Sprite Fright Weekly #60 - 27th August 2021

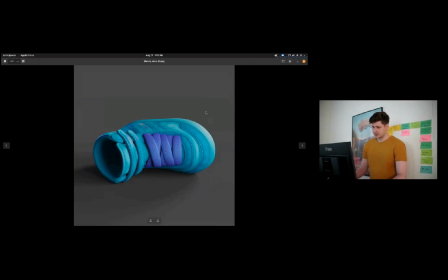So I did a shading pass on that. Dirty, bloody iterations, and I think this is the one we ended up with.
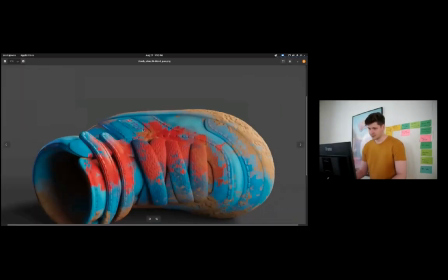Yeah. Oh yeah, the high top and a flag.
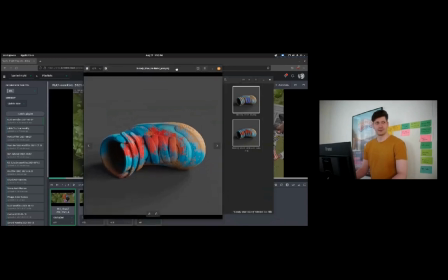Yeah, it's the type of shoe is called high top. That's what I got from Matthew.
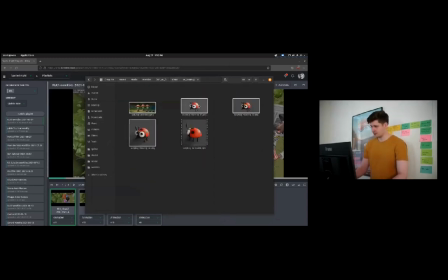And then ladybug shading. There are ladybugs, so I did ladybug shading with dots.
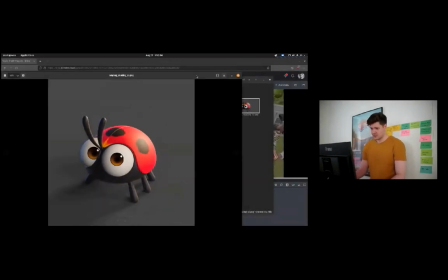Yeah, that's the iteration. Not the biggest thing, but yeah, big cute eyes, and they work in the shots.
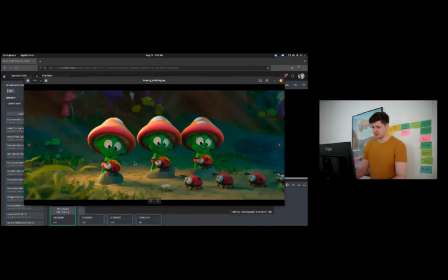Oh yeah, with the seed, so the dots are randomized. We can just change it around.
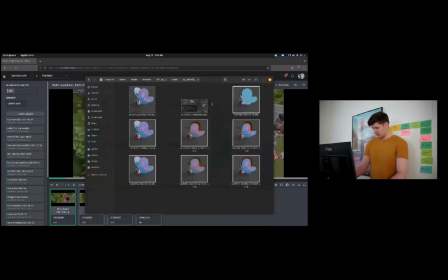Then butterfly shading. Okay, let's go here.
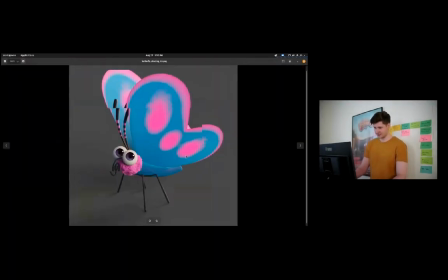That's the butterfly in all its glory. Had a little bit more of a beard before I reduced that. Then less glory, the burnt butterfly with a little bit like a grayish tone, everything singed wings. And then the less burnt butterfly when it's actually being
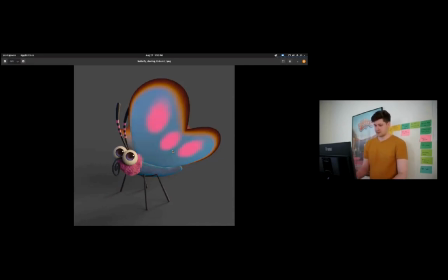repaired by the sprite, so that it doesn't look as sad. I just turned up the colors again a little bit in that one shot because it's supposed to be a happy shot.
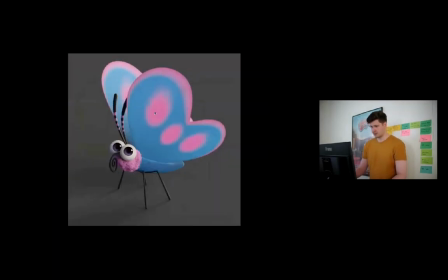And then to see the animation between those, that's how it looks like.
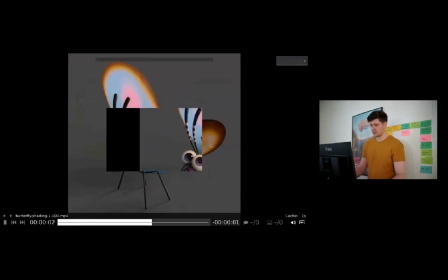Nothing too fancy, just a little bit of a fade.
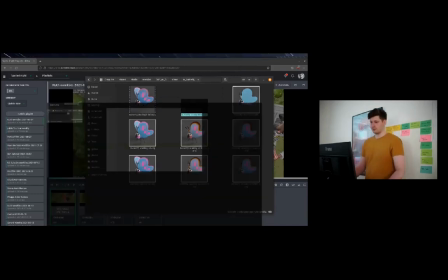And then we also have at least 2 more butterflies that are completely combusting in the flames of Phil's barbecue grill.
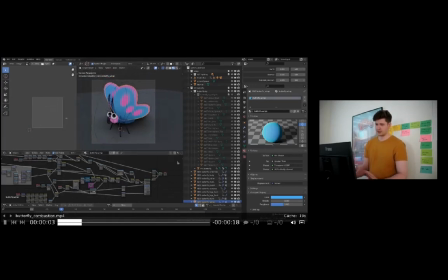So we need another version where they turn completely black. So that's this. It's just a separate parameter. So we have the burn parameter that I already showed. And then there's a charred parameter that's just nukes the butterfly out of existence.
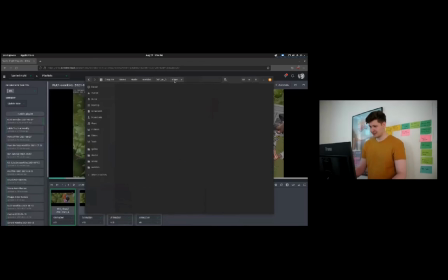And then what else? Elder Sprite.
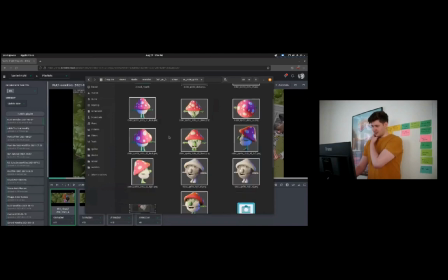Yes, Elder Sprite.
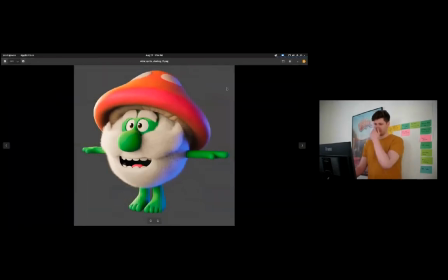Oh yeah, I made the first actual shading pass on Elder Sprite by just transferring mostly just transferring the shading that I had from the Sprite onto other Sprite. The beard was also already something we looked at, so there were also some more iterations on that.
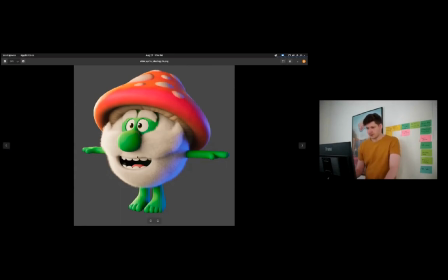But yeah, so something that I specifically looked at was adding a little bit more emphasis on the mouth,
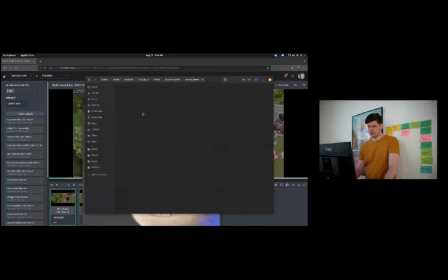because I made a render of Elder Sprite with his mouth closed and it kind of just disappears,
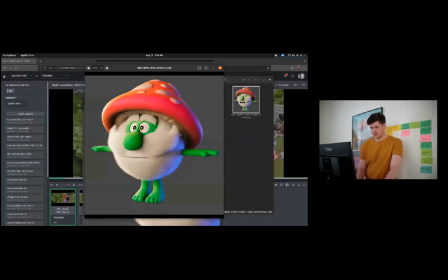which is not the greatest thing. So yeah, I think this is how it is right now. So we actually still see it when he closes his mouth, but it doesn't look too strange when it's open.
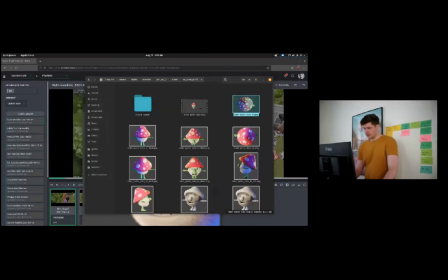And then, yeah, so
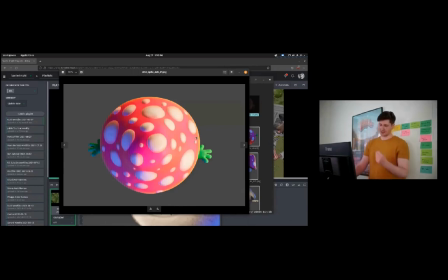the problem with the dots was that his mushroom head is a lot larger than for the average Sprite. So when I was painting it in, because for Elder Sprite I'm not using the randomness because it's just that one Elder Sprite. I just actually painted in the dots, but filling up the empty space with more dots just escalated a little bit,
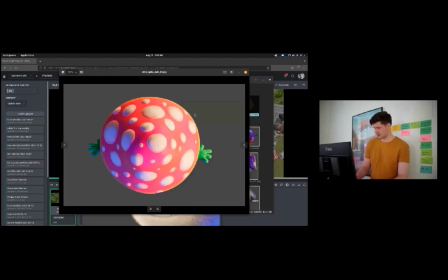and he just became the master of all dots, which was not really the point.
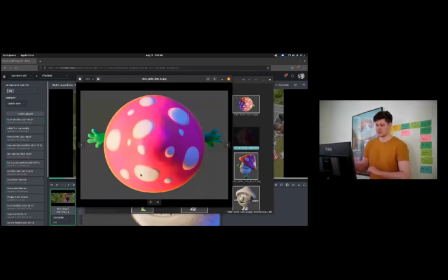So I removed a bunch of those, just repainted it, and that's how it looks like right now from the different angles.
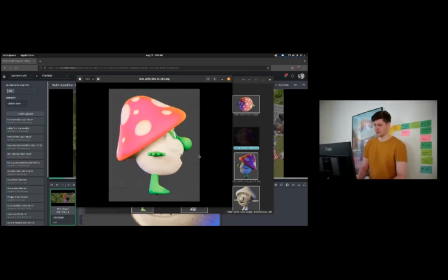So yeah, for Elder Sprite, it's just supposed to really work from all angles because he's that one character that's recognizable.
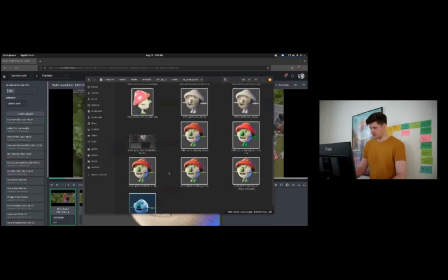And then for the beard, right, I already showed it a little bit, but here we wanted to push it a little bit further to make it a little bit more
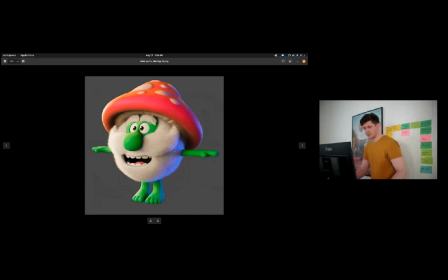bright, but this was already kind of the extent of where that got us by abiding all the laws of legal shading.